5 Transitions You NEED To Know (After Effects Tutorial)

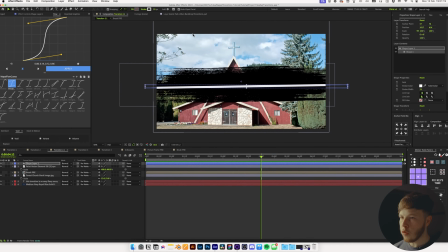12:16 And then we are gonna put on a stroke. Let's put it to white, and then increase it to cover the whole shape here.
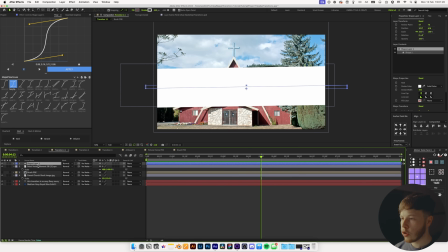12:24 And that is the main thing that we want to keep in mind here, is we want the whole shape to be covered. And then we can add a roughen edges to this.
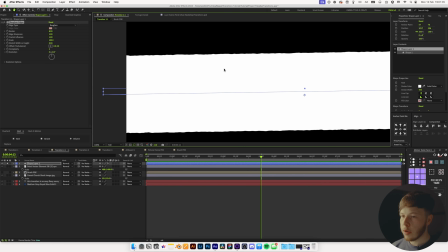12:30 Let's solo that up. And now we want to create a brush-like texture.
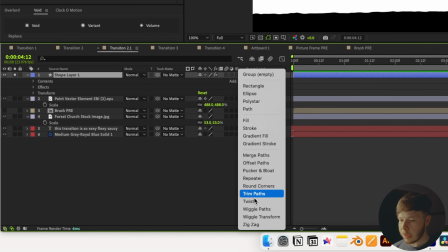12:34 Before that, I'm actually gonna open this up, and I'm gonna add a trim paths, just so I can see the edges, because that's our main focus point here, is we want to see the edges.
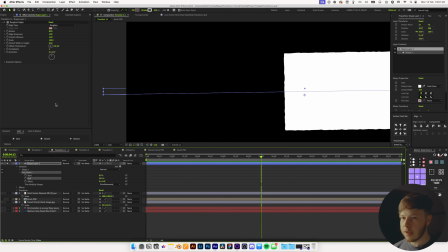12:43 So if I put it to about 55%, I can see it. And then we want to play with the complexity. Let's take that up so we get some nice roughening in there. Take the sharpness down to something like 0.5. And then the stretch, let's stretch it out a little bit to make it look a little bit more like a stroke. Increase the border a whole bunch. You can see we kind of get something that looks like a brush stroke.
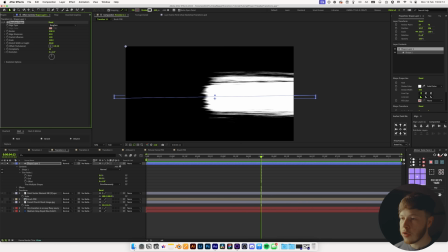13:03 And again, you can use this alone as a brush stroke as well if you want to, but I like to use it as like a reveal type of thing. Play around with the brush stroke and the stretch until you get something that looks pretty cool. Something you think could look like a brush stroke.
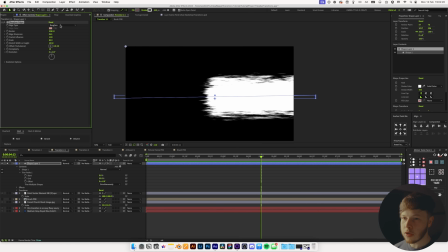13:16 The cool thing about the roughen edges is it just works off a turbulent display, so it makes it super easy to work with, and it's not very render intensive.
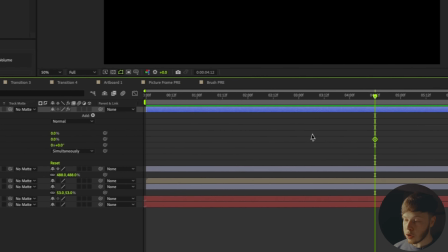13:23 But now we can take the trim paths, and let's set the end to 0, depending on which way you want it to go, of course, and go forward about a second, and then set it to 100.
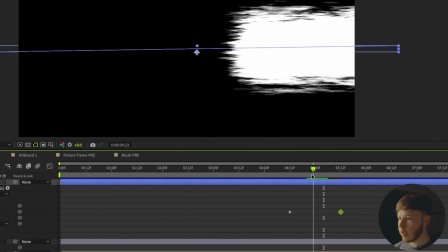13:32 And now we have an animation that looks kind of like this, where you have a little bit of that brush stroke coming in. You can see it just gives it a little bit of variance at the end, which also looks really cool.
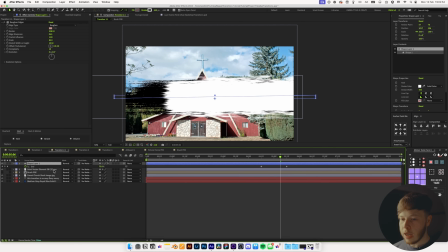13:40 Hit U to just show those keyframes, unsolo that, and then we can use that as a track matte for our actual brush.
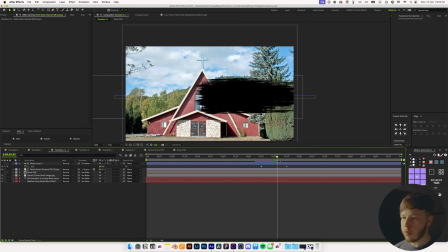13:47 So if we show that, and now we just get a little bit of an animation like a brush stroke that is coming on without having to animate that itself.
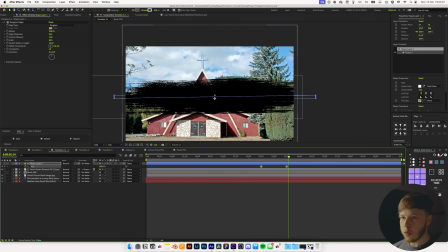13:53 And that just looks super cool as well. So maybe add a little bit of easing to this. Again, sexy speed, keep it nice and easy.
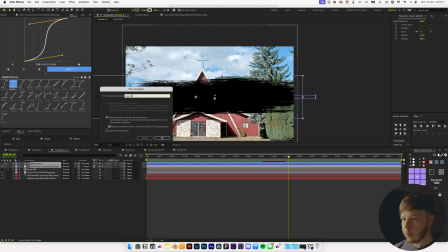14:00 And once you've done that, let's say with a full screen, you could pre-comp it, name a brush pre, this time 2, because we already have 1, and then use that as a track matte.
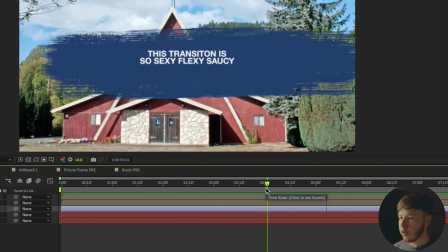14:08 Just link that to that. And just like that, you have a little bit of transition here that just looks super sexy and saucy.
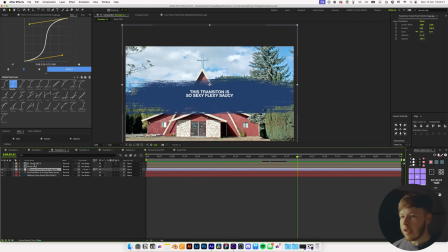14:15 You can layer this up, do a couple different layers of it, just make it look really, really nice.
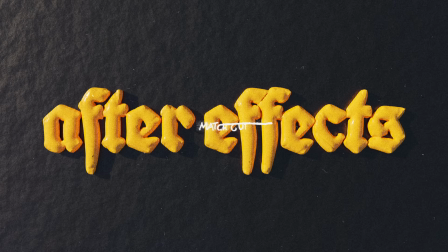14:19 Now this next transition is super fun, and I've seen Cole Bennett use it a lot in his music videos. It also works in animation. You can do pretty much the same thing, but I thought it would be fun to do a real world example just because I think that's where it looks the best.
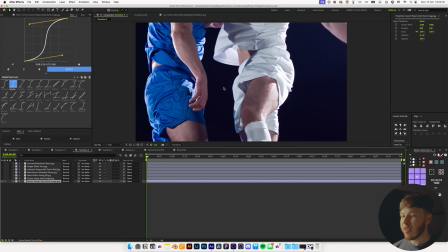14:32 Essentially what you want to do here is a match cut, and the main thing here is having an element that is the same.
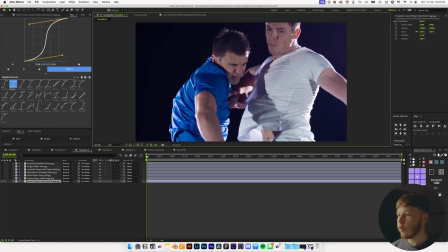14:37 Super powerful technique.
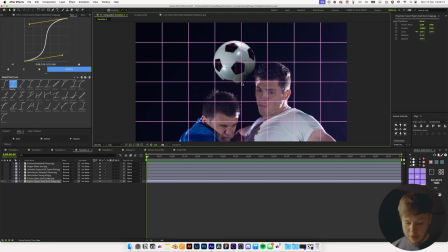14:39 And all I'm gonna do is open up my grid so I know where the exact center is, and then I'm gonna drag this to have the ball in the center, and you can play with the scale of everything until you get a look that kind of works for you. Let's just set it back to 100, and that is right about in the middle.
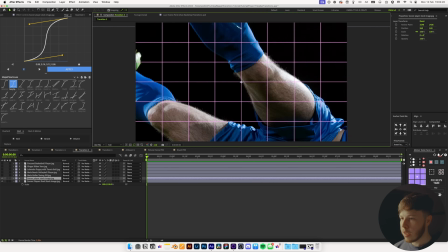14:55 And then we'll have another layer in here and move the ball over so that it is
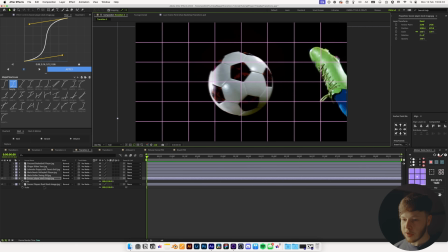14:59 right in the middle. And you can hold Shift T while scale is open to bring up the opacity,
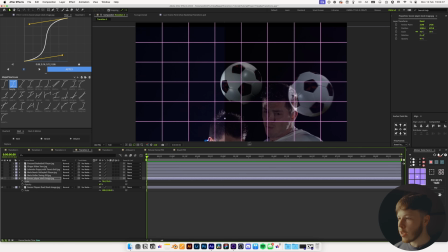15:04 and then just decrease it a little bit, and you can match it to be around the same size. It doesn't need to be perfect, but usually the closer you can get to the same size, the better it kind of looks. So just keep that in mind, just to get the shape and the position as close as possible as you can.
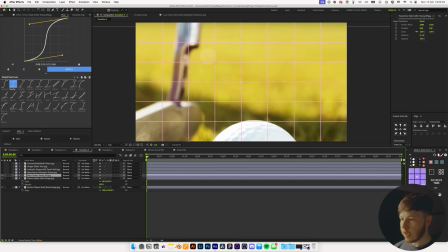15:19 Increase that opacity back up. And then again, another one, let's take a golf ball, S, and then Shift T to open up the opacity.
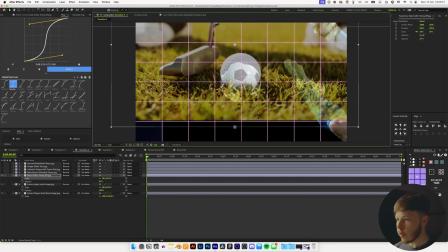15:27 We'll scale that down until that golf ball is about the same size. And then it's just rinse and repeat. And the more layers you have, the better it's gonna look. If you only have 1 or 2, it's gonna look a bit iffy, but if you have a good few, like we have this stack right here, it's gonna look super sick, especially when you cut really fast between them.
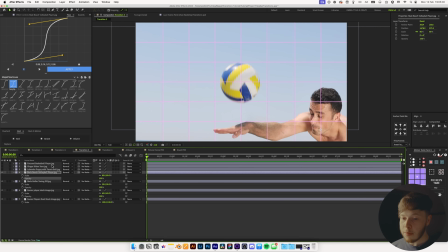15:43 You can do the same with text, pretty much any type of animation. You can do it with faces.
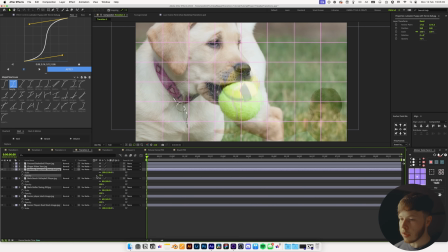15:48 I just really like these pictures of the dog and the cat using the balls, so that's why I wanted to do this with real world footage.
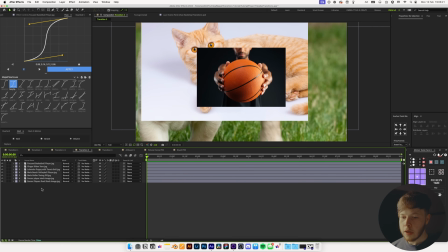15:54 Now, it's super easy for us to get this to look something pretty cool. We're just gonna take all of these and maybe go 3 frames forward.
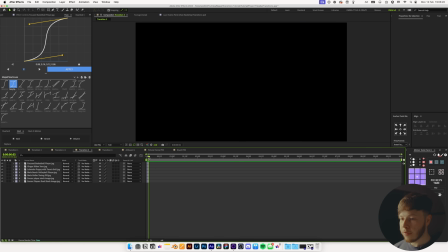16:01 You can do faster as well, and just Shift Command D to delete all those layers.
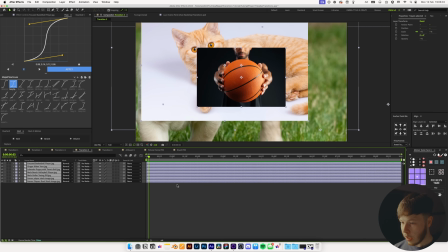16:05 Or, as I've learned recently, you can hold Option and close bracket to trim the layers.
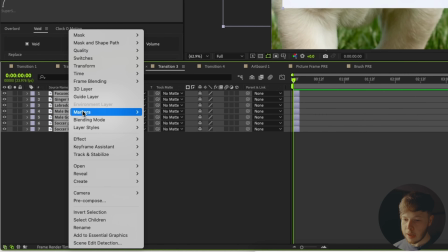16:10 And then you just want to position them one by one. You can select all of them, right click, and then go to Keyframe Assistant, and then Sequence Layers, and that'll automatically sequence those.
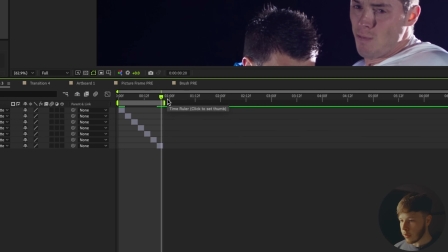16:19 So now you have a composition. If I mark the end of this, that looks kind of like this.
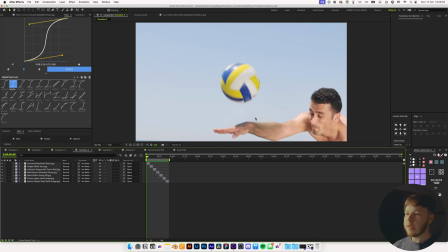16:23 And as you can see, the ball being in that same position just looks super cool.
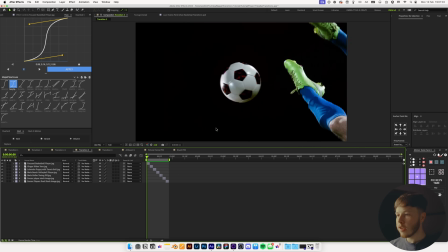16:27 And it doesn't even matter that it's not filling up the whole screen, but this is a super cool base look, and then you can play around with that even more.
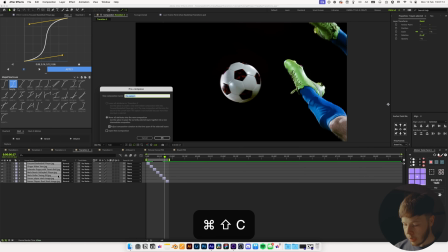16:32 So let's say you took all of these layers, pre-comp them, and just name this Match Cut Pre,
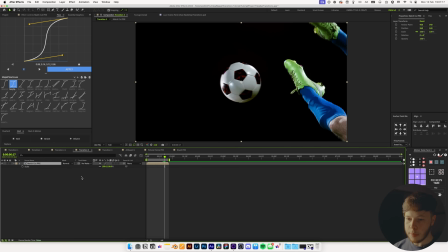16:38 and then hit S and P and R to bring up the position, scale, and rotation.
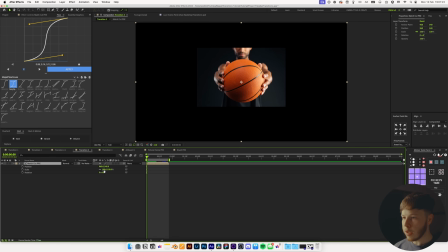16:43 And then what you want to do, for example, let's zoom in here right at the beginning, scale that all the way up,
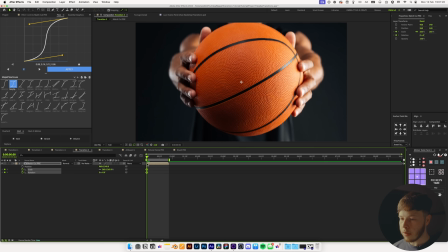16:48 and keyframe the rotation and the scale, and go all the way to
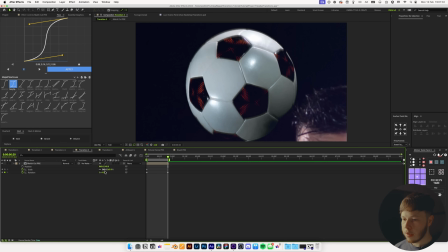16:52 the end, set the rotation to 1 maybe, and then scale out a little bit until that covers the full screen.
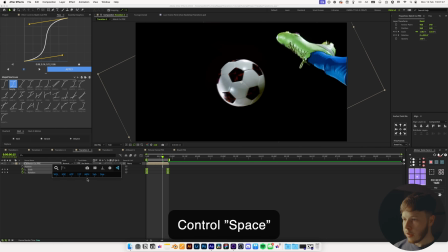16:58 You can even go in, let's add some easing to it, and then you can add some motion blur, and that'll just spice it up a little bit more.
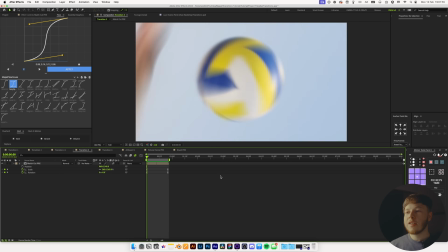17:07 Just looks super cool. Just a nice little effect if you have a lot of different material to work with.
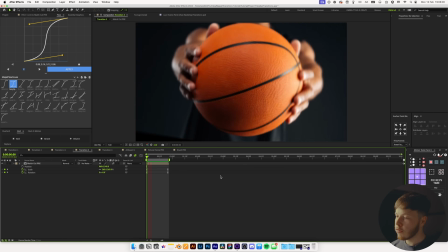17:12 You can do the same with text, whatever, as I mentioned. Just a super neat little transition you can use. And I definitely want to play around more with this because it's super fun to use.
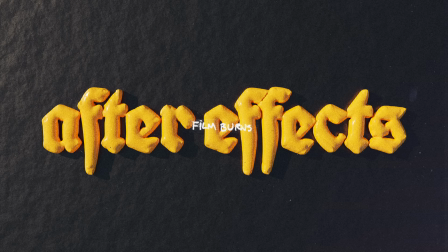17:21 The last transition, which I use in all my videos, I get so many requests about sharing what I use and all that stuff, and that is film burns and using that as transitions. I like it because it has a lot of texture and I feel like it fits my style in terms of the look that I'm going for.
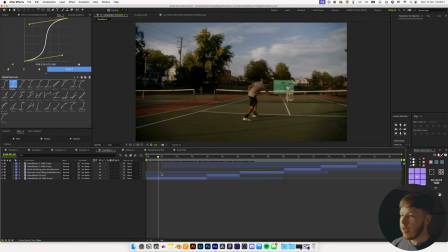17:35 Essentially here I have a little composition set up with some footage that I found on Softbox, and that's just gonna give us something we can use to show the transitions. When I use film burns, there are a lot of things I think about, like the sound design. I also think about the pacing, the colors, the coverage. No matter what, those things are important to think about for these type of transitions, but especially with film burns, I want to make sure that they feel and look right. And sometimes you can choose the right blending mode or the wrong blending mode, and then the transition is not going to work as well.
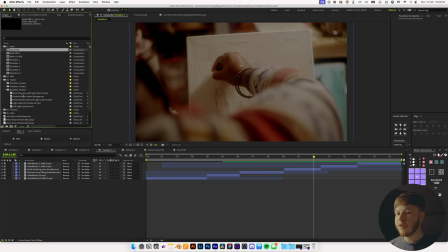18:03 Sometimes it even works not using a blending mode at all. But I have a couple of different effects or a couple of different overlays that I want to share that I think look real cool. I'm just going to start by dragging in the first one in here and just placing it right at the top will work.
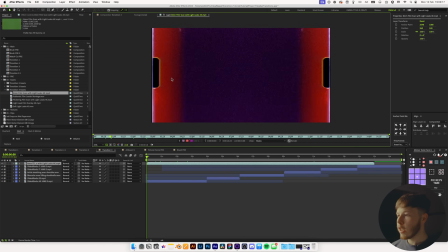18:15 And this one is just, it has some nice borders and it has a couple of flicks in here, and it just looks super cool really.
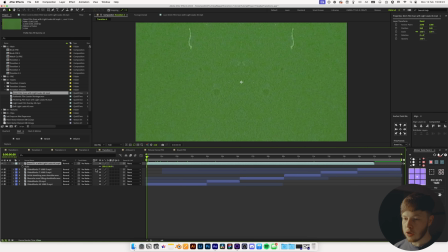18:22 Just a nice little transition here. And we don't need too much of it. I'm just gonna scale it down to fit.
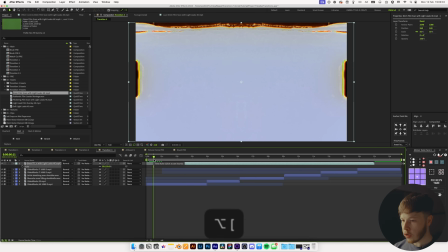18:27 Then let's have a point here. So it goes from this, I think I wanna start it, and then I wanna go a couple frames forward until it switches. It goes back to that, like that, and just trim that up and place it right in between.
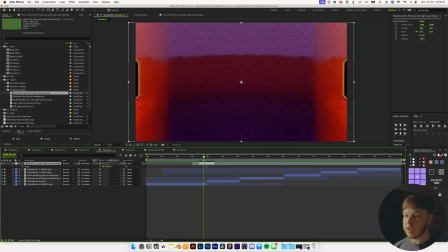18:39 And then the easiest way of doing this, if you wanna see what everything looks like, is just cycling through the blend modes until you get something that looks super cool.
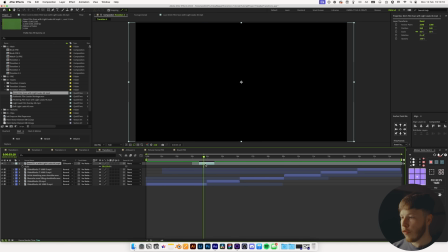18:46 And the easiest way to cycle through the blend modes is just holding Shift and then plus or minus to cycle through them. And you just want to look for something that gives you pretty good coverage and looks pretty cool.
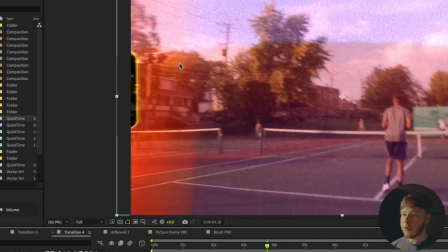18:54 Most of the time I use Add just because it looks very cool with these kind of orangey colors and just gives you a little bit of that flick.
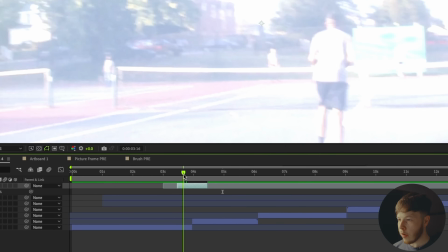19:02 But as you can see, you get a little bit of that in the beginning where it has that very bright color, and that can look very cool to sell the transition of it being very fast.
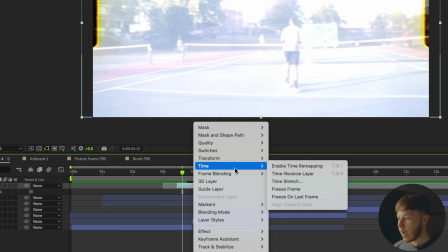19:10 And sometimes what I like to do is actually speed up these type of transitions. So if you go into time and then time stretch, and just speed it up a little bit, maybe say 50%,
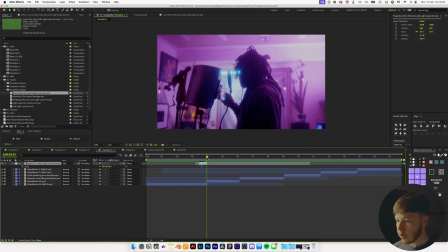19:19 just half the pace of it, and then just mark it right in the middle and link that up. And that's just gonna help sell the effect a little bit more because it's a little bit more snappy and it gives you that effect that it's like flashing.
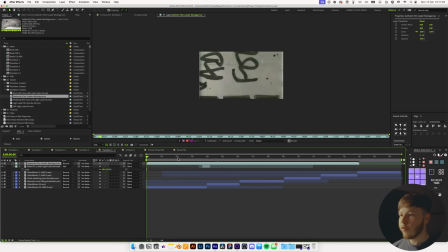19:30 The second one here is a little bit different. It is like an overlay kind of sequence where they have a lot of these cutting elements.
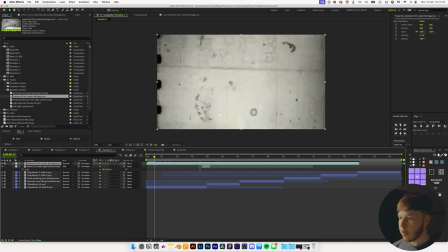19:36 And for these type of things, I actually don't use any blending mode, but I do wanna make sure that I pick a part that is very hectic, has a lot of different elements.
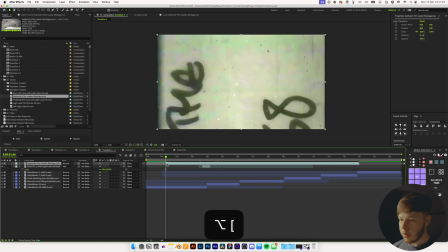19:44 So let's say right here, if I start it right here, and then go a couple frames forward like that, trim that up, and
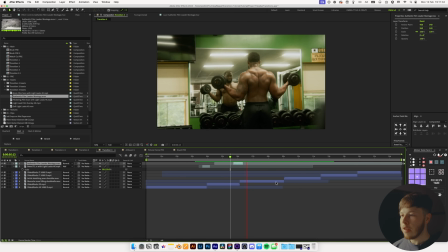19:51 then I'll just place it as an overlay element without changing the blending mode or anything. But the most important part here is just making sure that it is fast.
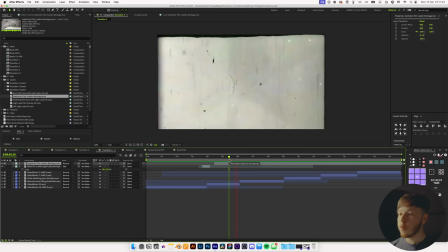19:59 If this is slow, it's not gonna work and it's not gonna look cool. So pacing is super important with these type of elements because you need that pace in there to really sell the effect.
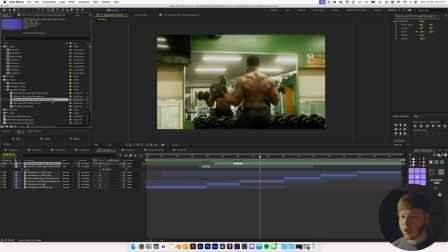20:08 And that's the biggest thing I see with a lot, is that it's just too slow. And when it's too slow, it looks bad. Let's try one of these, which is a little bit different, just because it's a bit softer,
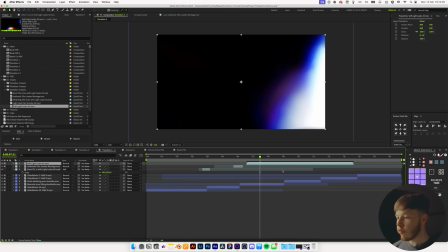20:16 it doesn't have as much coverage, but it can be a really cool overlay element to add into the video.
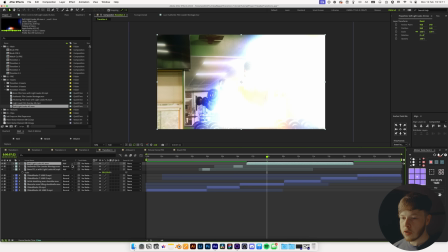20:22 So again, change it to something like an ad to get some of those colors. You can even do a lighten depending on the look that you're kind of going for. Screen works as well.